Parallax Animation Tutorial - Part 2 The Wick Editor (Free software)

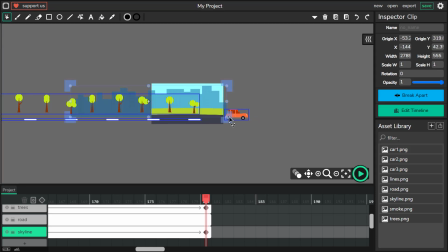As you can see, the skyline buildings are much shorter than tree line. This will give us this nice parallax effect.
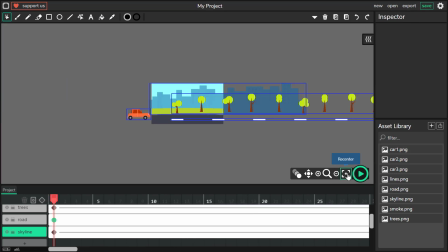Okay, let's try it.
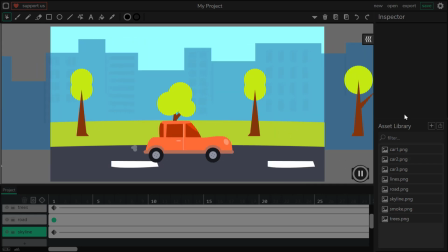Perfect, it's exactly what we need. Buildings are scrolling much slower than trees, and trees are scrolling slower than lines in the foreground.
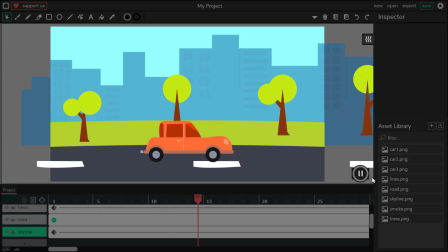Car is in the middle, it's actually still, but thanks to the background movement, we got this feeling of motion.
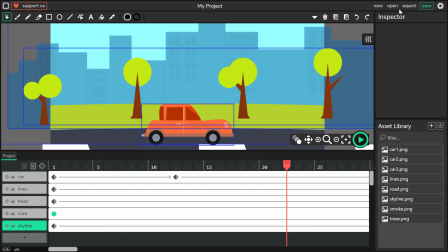So, over here, just 5 layers based on our assets from last week.
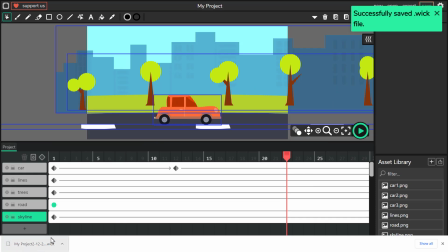Now we are ready to save your project. It's over here, it's in your download folder for the web browser using now,
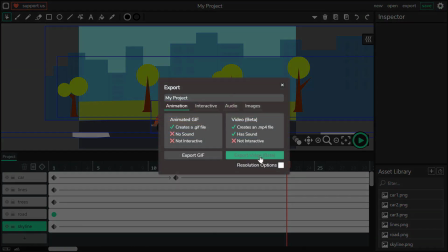and then click export, and here you can export the video in MP4 format.
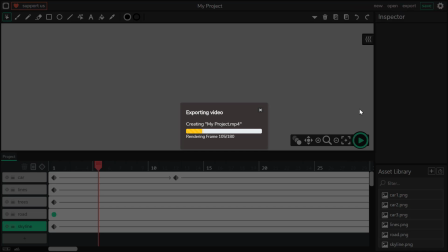Just give it a moment, you just need to render each frame.
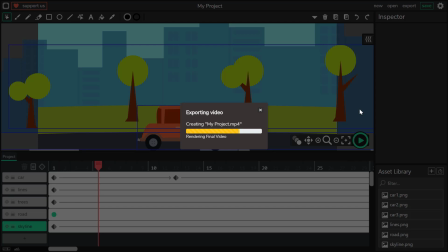In our case it's 180 frames, and again you can find this exported video in the downloads folder for your web browser. Okay guys, I hope you have learned something new today. Thanks for watching my video, don't forget to subscribe to my channel. Thanks and see you next time!